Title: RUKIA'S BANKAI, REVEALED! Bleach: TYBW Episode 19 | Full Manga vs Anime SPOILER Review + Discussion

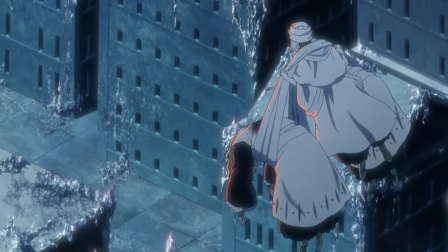Now, since we already saw Rukia finding Isane last week, that scene is gone from here,
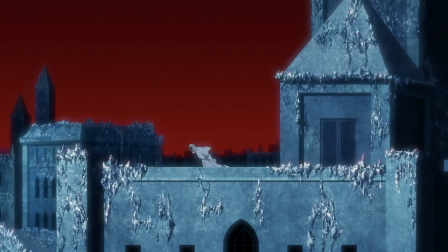so we immediately find Rukia touching down on a building, considering meeting up with Renji again to attack the castle.
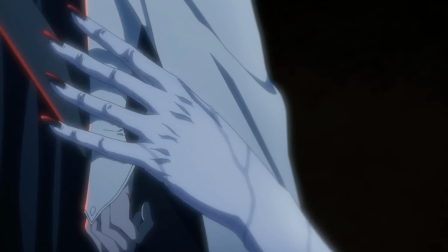The creepy visual of Äs Nödt's hand reaching up and touching Rukia's arm is included here to great effect,
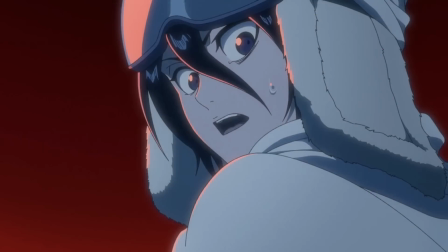setting the tone for the battle to come in a really excellent way. But chapter 566, and really the majority of this entire fight, is adapted very faithfully, which is fantastic to see.
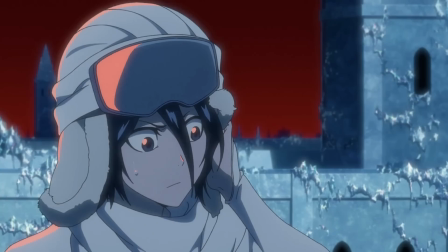After seeing how truncated Renji's battle against Mask was last week, I'm very pleased to see Rukia vs Äs Nödt is almost totally untouched.
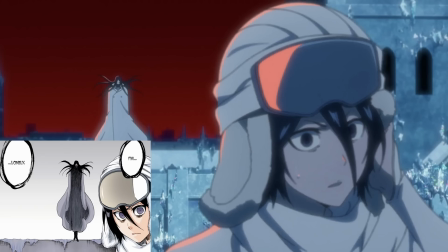The fight really flourishes as a result, and is easily the best fight of the second core so far.
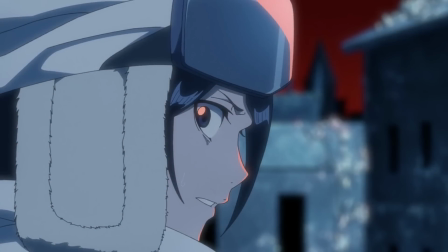In fact, it may be the best fight of the arc to date, not including the powerhouse showcase of Yamamoto vs Royd, of course.
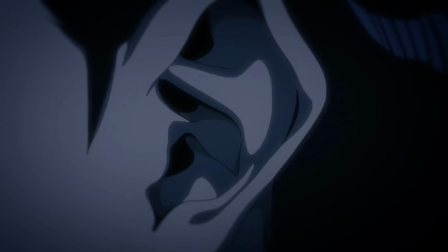While the pacing is still definitely quick, some of the smaller moments are left intact here, which really adds to the overall battle.
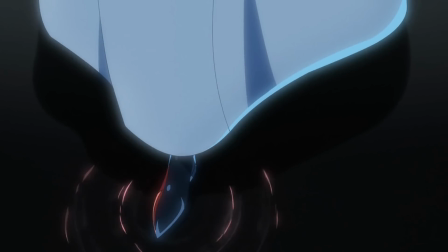For example, Äs Nödt's introduction, where he walks slowly towards Rukia,
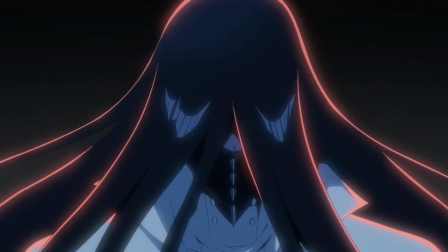muttering about how lonely he is as his feet leave these ghostly ripples on the ground beneath him, as though he's a wandering spirit or something. The anime's sound design is top-notch here too.
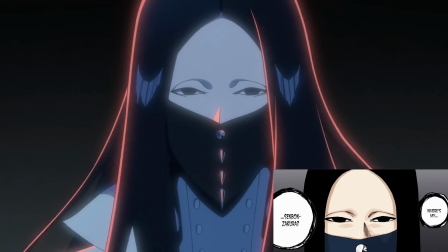Äs Nödt's voice coming in and out of focus is a brilliant touch for helping to convey that sense of delirious unease.
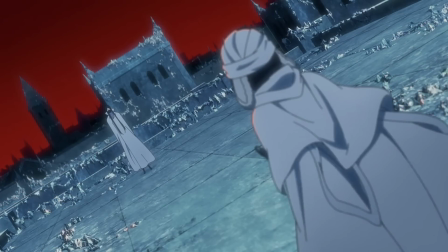The two's first interaction plays out identically to the source material.
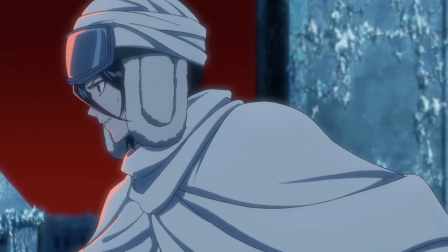Rukia confirms that she knows who Äs Nödt is once he mentions Senbon Sakura, to which he replies that he knows her as well, removing his cloak. Äs Nödt wonders if Byakuya will arrive should he kill Rukia, to which Rukia comments he might do. Laughing creepily, Äs Nödt summons a ring of thorn arrows and the battle gets underway.
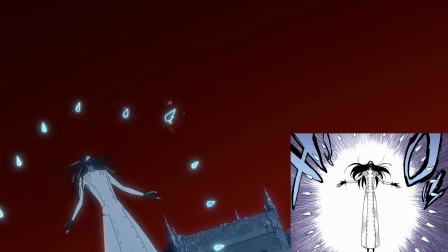I absolutely adore, by the way, Äs Nödt's sickly, croaky, coughing laugh.
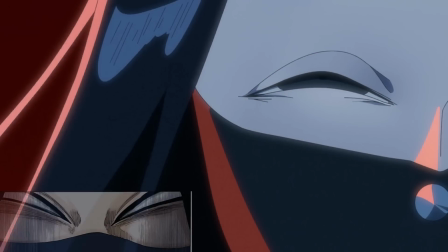It's so very fitting for the character and adds another element to him that helps make him more dynamic.
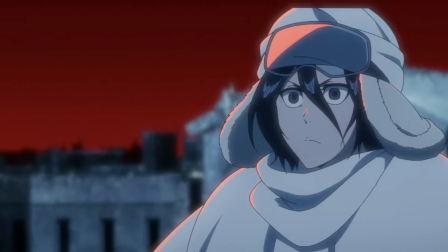The animation is lovely and fluid as Rukia attempts to dodge the arrows, darting and flipping out of the way.
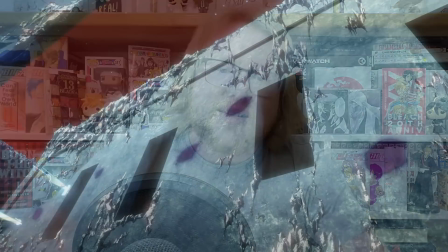The barrage of attacks slamming into the building behind her,
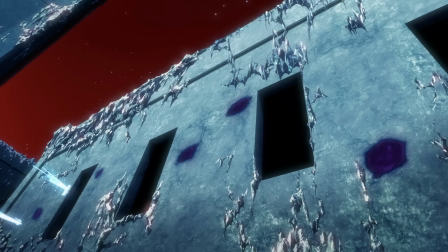leaving a sickly purple ooze in their wake, which Rukia suspects is Äs Nödt's fear ability.
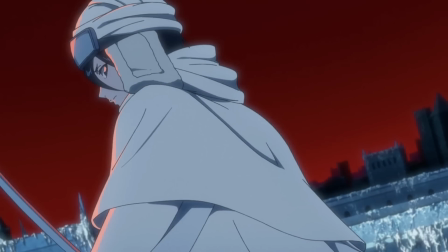Although it's never confirmed, I always liked the implication that Renji took the time to tell Rukia about the man who nearly killed her brother,
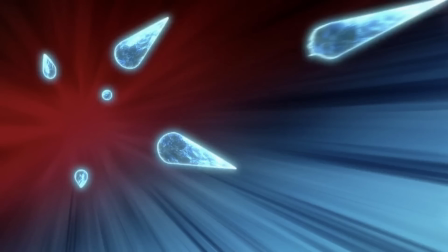perhaps in case she sought him out.
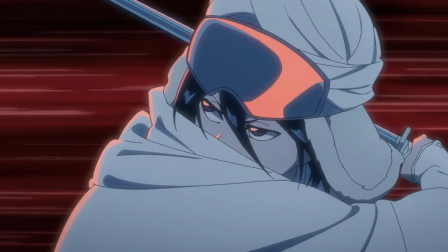But Äs Nödt slings another wave of thorns at Rukia and she blocks them with Sode no Shirayuki, but the arrows continue to drill deeper into the ice,
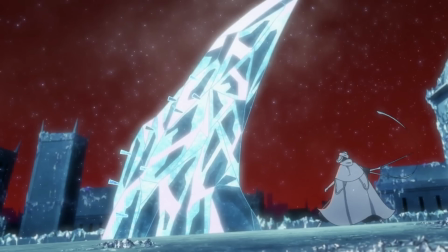producing that fear ooze, which then seeps through the ice and latches onto Rukia. Honestly, I'm not sure how this works.
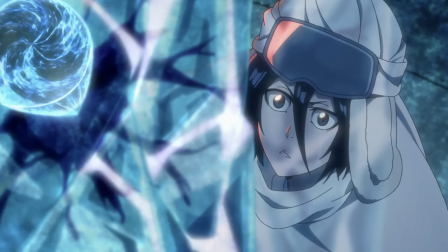In the original chapter, the arrow was much closer to Rukia and the fear oil just kind of exploded out of the ice and splashed her. Here, the liquid travels through the ice and climbs onto Rukia's blade in an almost parasitic venom-like fashion.
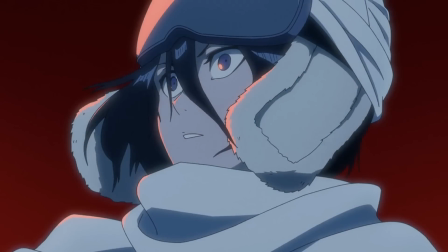It's a cool visual, but I wonder if Äs Nödt is capable of controlling it to that degree, or if he just happened to get lucky. The moment the fear touches Rukia's hand, however, she drops her sword and seemingly doubles over as if a cold sensation has gripped her.
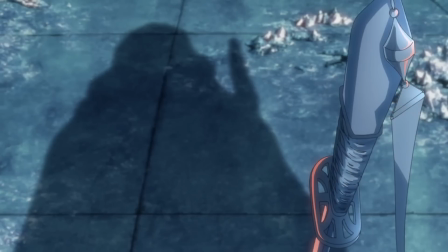As we reach the end of chapter 566, I always found this scene kind of funny in a way, because presumably Rukia hasn't been affected by the fear at all, but she's acting like she has been for a bit of dramatic effect.
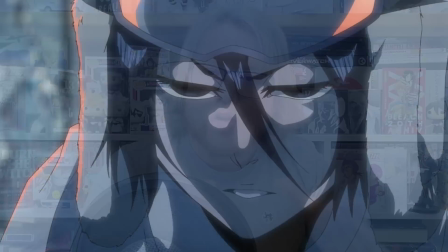Rukia lifts her head, wondering if fear not working is Äs Nödt's own fear. Like I mentioned in my live reaction, I never realised before this episode that Äs Nödt was bent over
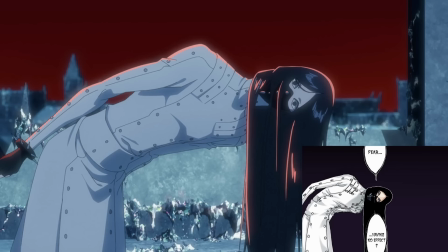sideways like that because he was trying to look at Rukia's face from underneath when she was leaning forwards.
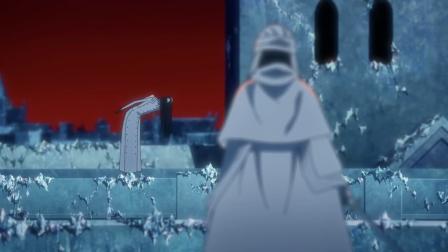I always thought he was just being really weird. Anyway, chapter 567 begins and Rukia's conversation with Äs is again
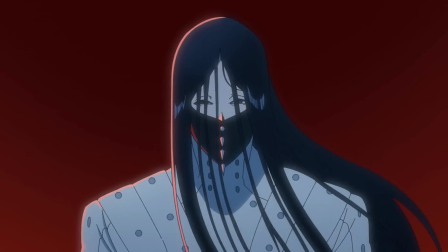almost identical to the source material as she challenges him to attack her once more.
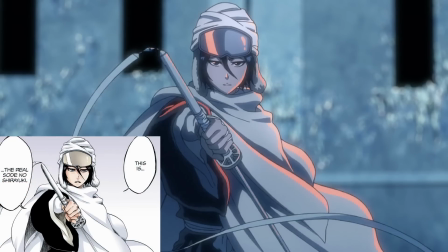We get the animation of her brandishing her sword from the original teaser trailer too, which again is cool to see.